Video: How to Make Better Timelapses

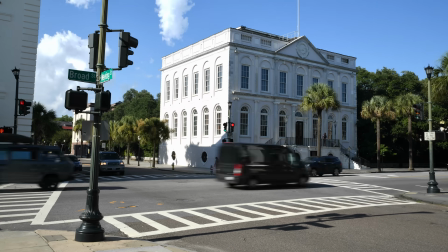So my time lapse just finished, and as we watch this, it's still pretty jarring. In my opinion, there's not enough of a blur with the cars and the people walking by.
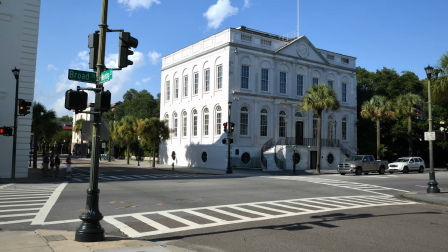In my experience shooting time lapses, the ideal sweet spot really is about a 2-second exposure.
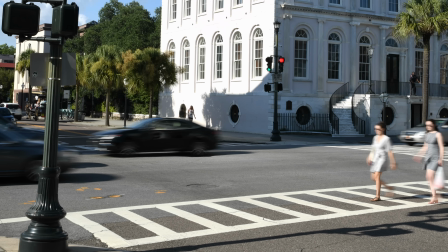And if we zoom into any one of these frames and look at the actual motion blur from 1/3 of a second, you can see it's just really not enough to give that nice fluid motion that we desire. Now, the other big thing you're going to notice is because I'm shooting on a DSLR with an electronic shutter in my lens,
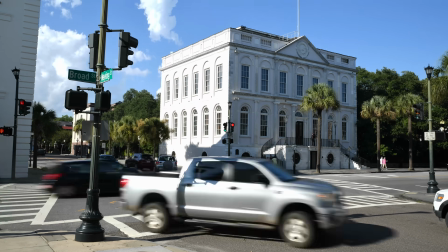we're getting a lot of flicker in this time lapse.
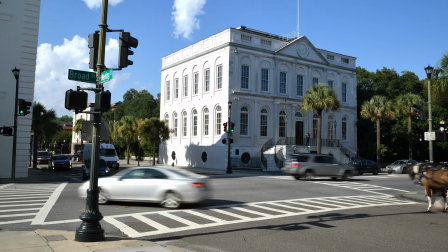And the only real way to get around that is to either use a manual lens that has a manual aperture that you can lock down,
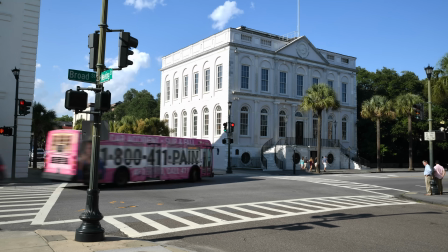or you can actually shoot at 2.8 or the widest aperture of your lens so that your aperture blades are not constantly stepping down every time it takes a picture. You may not know this, but DSLRs are actually really inaccurate when it comes to choosing an aperture over and over and over again.
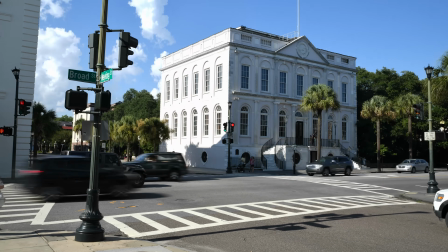And as you can see in this time lapse, the aperture is changing just enough to give us that flicker. So in order to create a nice time lapse with no flicker and to get the long shutter that I need, I'm gonna wanna shoot at the wide open aperture on this lens, which is 2.8. But at 2.8 in this environment, it's just going to be way too bright. So I'm gonna have to add a lot of neutral density to get this exposure back where it was at f/22 when I'm shooting at 2.8. So if you watched my previous video where I tried to take a single photograph with a very long exposure,
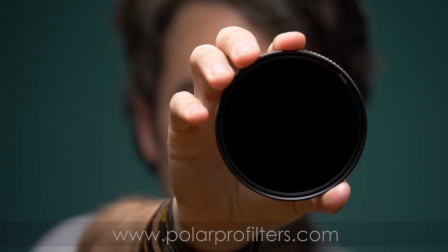I was using a 15-stop neutral density filter by the company Polar Pro.
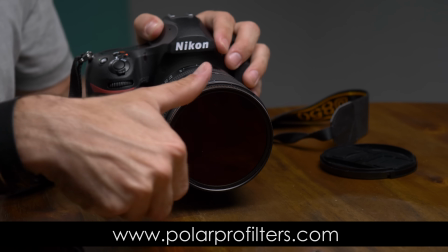Now, they also sent us a 10-stop neutral density filter that also has a polarizer attached to it. This is called the ND1000PL. And I think that this filter is going to work a little bit better because I really don't need 15 stops of neutral density filter. I probably need between 8 and 10, so I think this is going to be perfect. So I'm gonna go ahead and add this filter to the front of the lens.
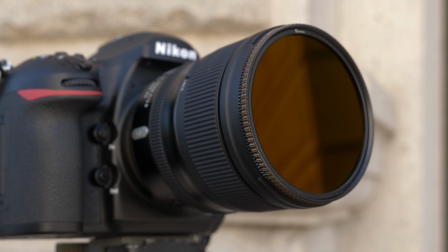Now, because this neutral density filter is 10 stops instead of the 15 stops I used in the previous video, I can actually autofocus through this filter. So if I put the camera into live view and I bump the ISO up a lot, I can actually focus. And then what I want to do is turn my autofocus off so that it locks the focus. Now keep in mind, I'm shooting at 2.8 to prevent any kind of aperture flicker, and I need to make sure that my focus is perfect. When you're shooting at f8, f16, f22, you're gonna have everything in focus, but when you're shooting at f2.8, even at 24 millimeters, you really wanna make sure that you nail your focus.
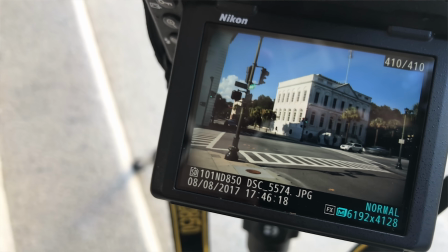So for this shot, I'm going to focus on the crosswalk right in the middle of the street. And now what I want to do is, with live view on, I want to actually rotate this polarizer.
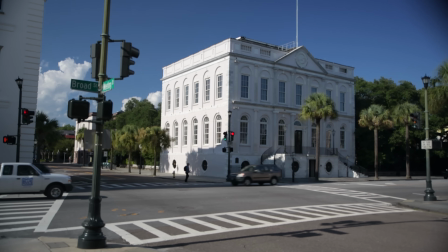And as you can see through the camera, it makes a pretty extreme effect.
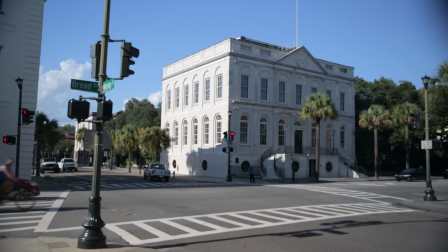I can change the look of the windows and the building across the way, and I can also really darken the skies.
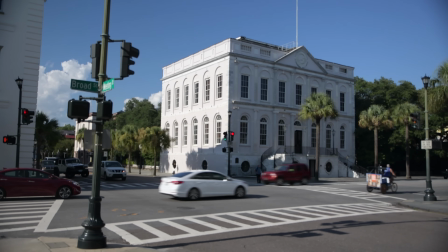Now, in my opinion, if I polarize to 100%, it's making the skies look way too dark.
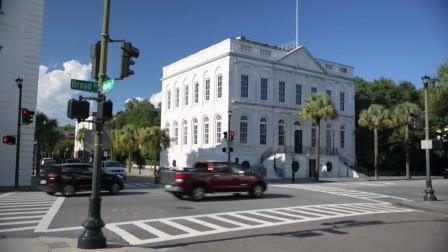It almost looks like a fake HDR image. So I'm going to kind of split the difference and polarize the sky just a little bit. And since I don't have any water here, I don't think it's making a huge difference, but it is giving me a really punchy blue sky. So now that I have my neutral density in place and I've picked the correct polarization, now it's time to find the correct exposure that I want. So I'm gonna set my ISO as low as it goes. That's already at ISO 32. I'm already at f2.8, which is the widest aperture on this lens.
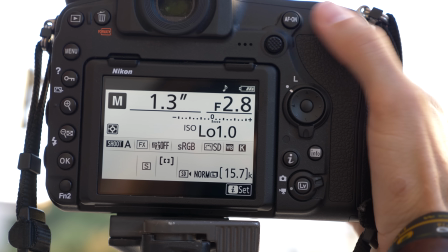And now I'm able to take my shutter all the way to 2 seconds.
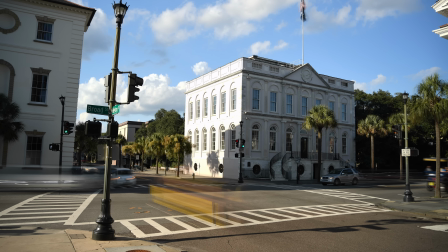And if I take a test shot here, as you can see from this example, I have a lot more blur in the cars. The people walking by are almost completely blurred. And I think when I take a full time lapse, this is going to look way better than the previous time lapse we used at 1/3 of a second.
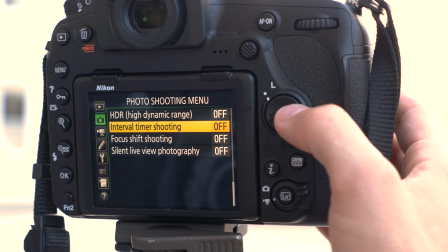So now I'm gonna go back into my menu. I'm gonna go back to interval shooting mode.
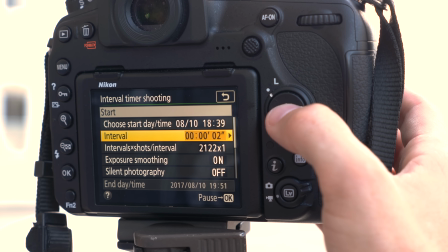I have to change my interval now to 2 seconds. And I'm gonna hit start. So I'm gonna set the timer to 12 minutes, and I'm just gonna enjoy being in the shade because it's actually pretty hot out here.